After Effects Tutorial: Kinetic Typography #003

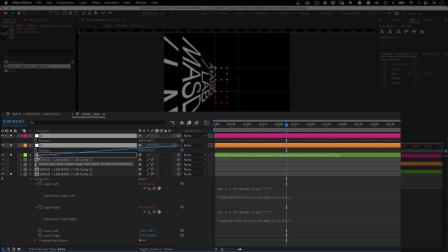[8:18]
Now let's select our nulls and parent them to the main control null. So the primary null controls these nulls and all the other ones we're gonna create next.
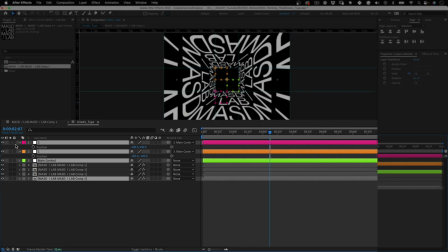[8:27]
Perfect. Let's unsolo this layer so everything is visible again, and let's select another typography comp and repeat the same process.
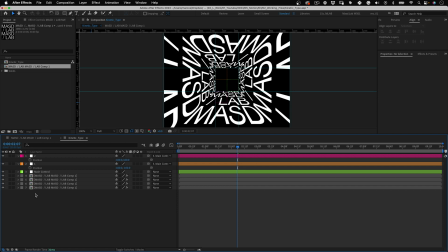[8:34]
I will make it quicker this time, but I will keep all the steps to ensure you get everything. So let's go. First, select your text composition and make it solo.
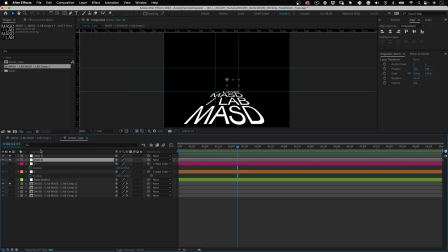[8:44]
Then go to layer and create two new nulls. Name them 3 and 4 and give them some nice colors. Then position them in the intersection of the center guidelines where your composition corner pins are placed to.
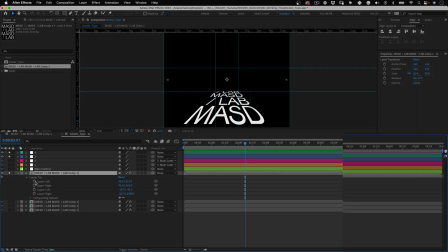[8:57]
Open the composition effects, select the upper left corner pin, copy the expression used before,
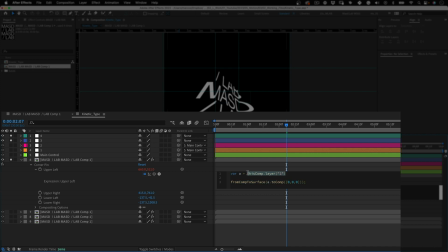[9:03]
paste it and update the variable A with the new respective null. Repeat the same thing for the upper corner pin, update the expression with the respective null and bam.
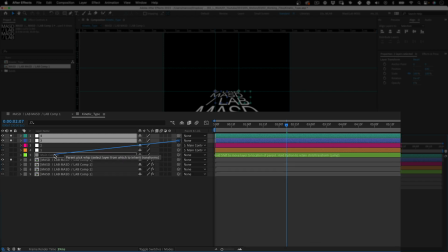[9:12]
Connect nulls 3 and 4 to the main control null and that's it. Unsolo it so you can see all of it again.
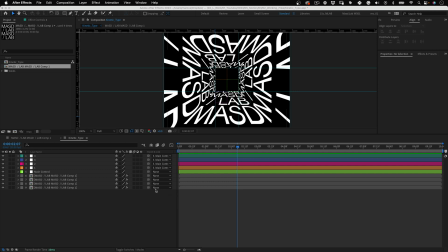[9:19]
Cool, the following two text compositions I will speed it up. By now, I believe you got the process and you can always return to the video if you missed something.
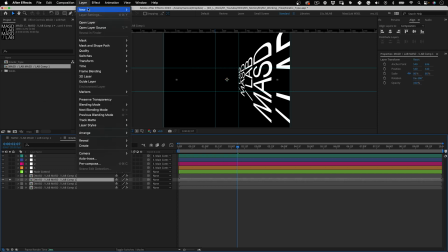[9:27]
So yeah, time for 5 to 10 seconds of a screen time lapse with great lo-fi music.
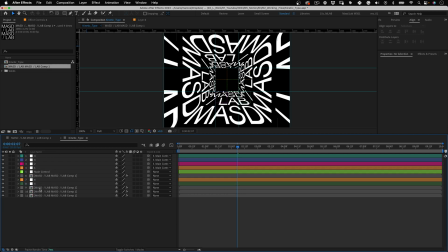Cool, it's all set up. The primary null now has total control of all the other corner pins.
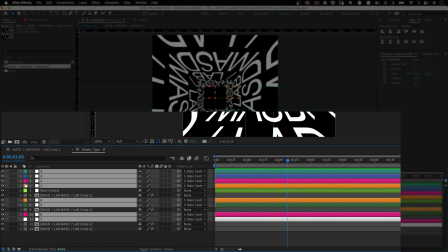[9:45]
But before we animate, let's lock, hide and shade all the other nulls to keep our timeline tidier.
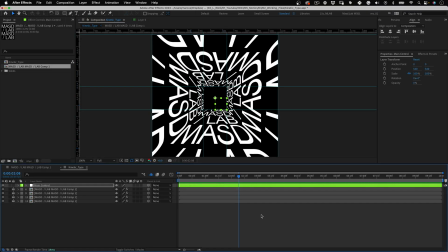[9:52]
This way we can only see and move the main control room, which is what we need. Great, so let's move our timeline needle to the first frame,
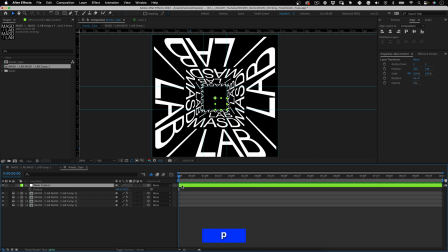[10:00]
select our primary control null, and press P to open the position properties and mark our first keyframe.
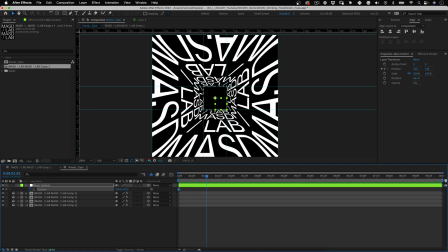[10:07]
Let's move the timeline needle again and change the position somewhere else, and let's keep doing this until we have a few keyframes.
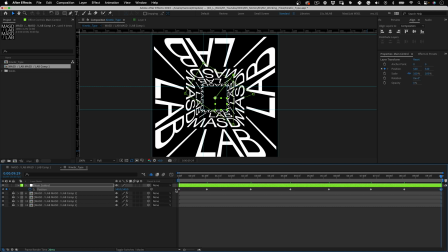[10:18]
And for the last keyframe, let's copy the first one and paste it on the end of the timeline, so the movement loops nicely. For this type of loop animation, I like to have my keyframes equally spaced, which makes the animation more structured and with a nice rhythm.
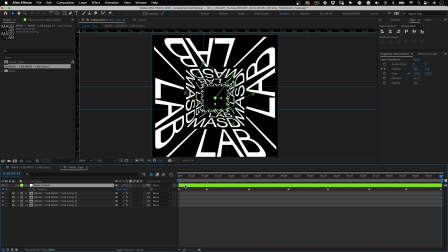[10:33]
But doing that by hand is quite a pain and time consuming. So I've developed a script that does that. I call it Spacium. I rarely need it, but sometimes I do, and when I do, I'm glad I have it. I'm selling it for $3 in my online shop, but you can get it for free by joining my Buy Me a Coffee page.
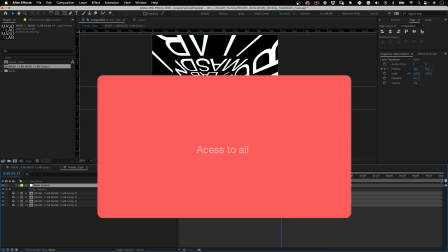[10:52]
And besides getting this script for free, you also will get access to all the working files of my previous tutorials and the new ones,
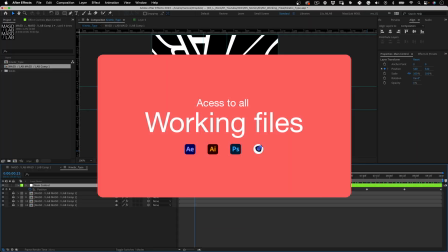[11:00]
of course, like this one you are watching right now. And even more, you will have access to all my design products, like my isometric pack,
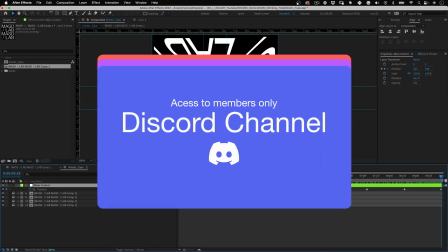[11:07]
and also a members-only Discord channel, where you can share your work with me and all the other members. It's an excellent way to get feedback and improve your skills and portfolio.
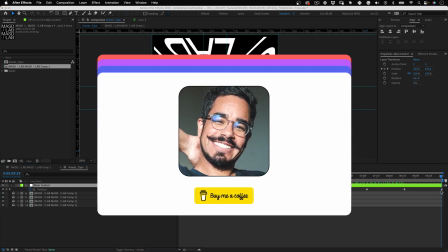[11:16]
And of course, by joining my Buy Me a Coffee page, you will be helping me as a creator, allowing me to dedicate more time to create content and design products.
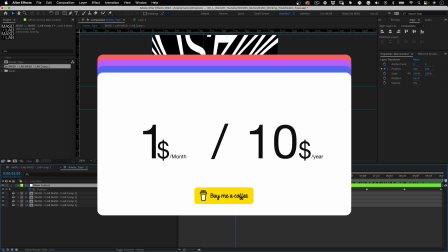[11:25]
And the best part is, all of this for only $1 a month, or $10 a year. My goal is to make it as affordable as possible. So yeah, I will leave the link on the video description, and let's go back to the tutorial.
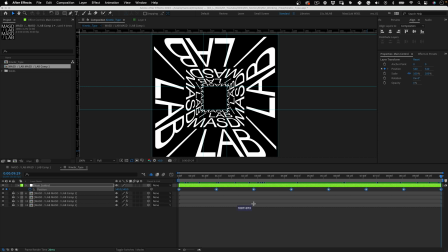[11:37]
So my keyframes are equally spaced, and my animation is looping. Happy days. So it's time for some minor keyframe speed adjustments, and we will be done, for the most part. So let's do that. Let's open our graph editor, select all of our keyframes, and change them to easy and easy.
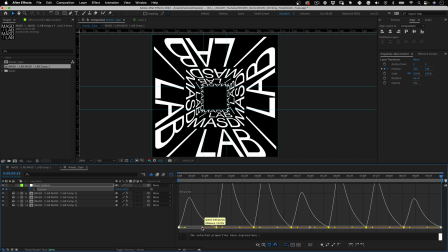[11:54]
Let's push the anchor points to make a more dramatic curve, giving our animation a little bit more personality. Then click again on the graph editor to close it, and let's press spacebar or numpad 0 to preview our animation, and yeah, amazing, right?
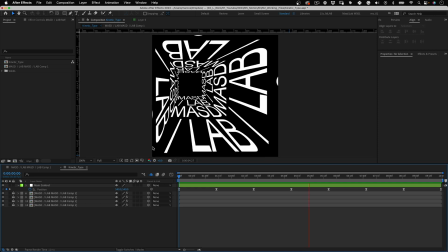[12:10]
I love this kinetic type motion.
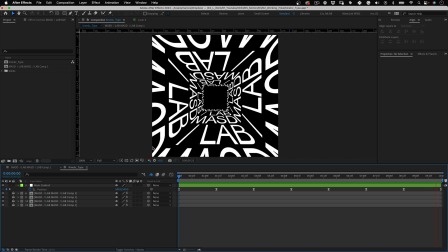[12:11]
But if you still have a couple of more minutes, and are not too bored by this video by now, we can make a few more keyframes to make this stand even more.
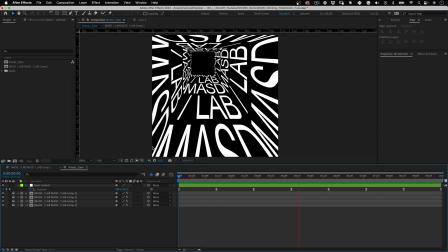[12:20]
I promise, I'll make this quick.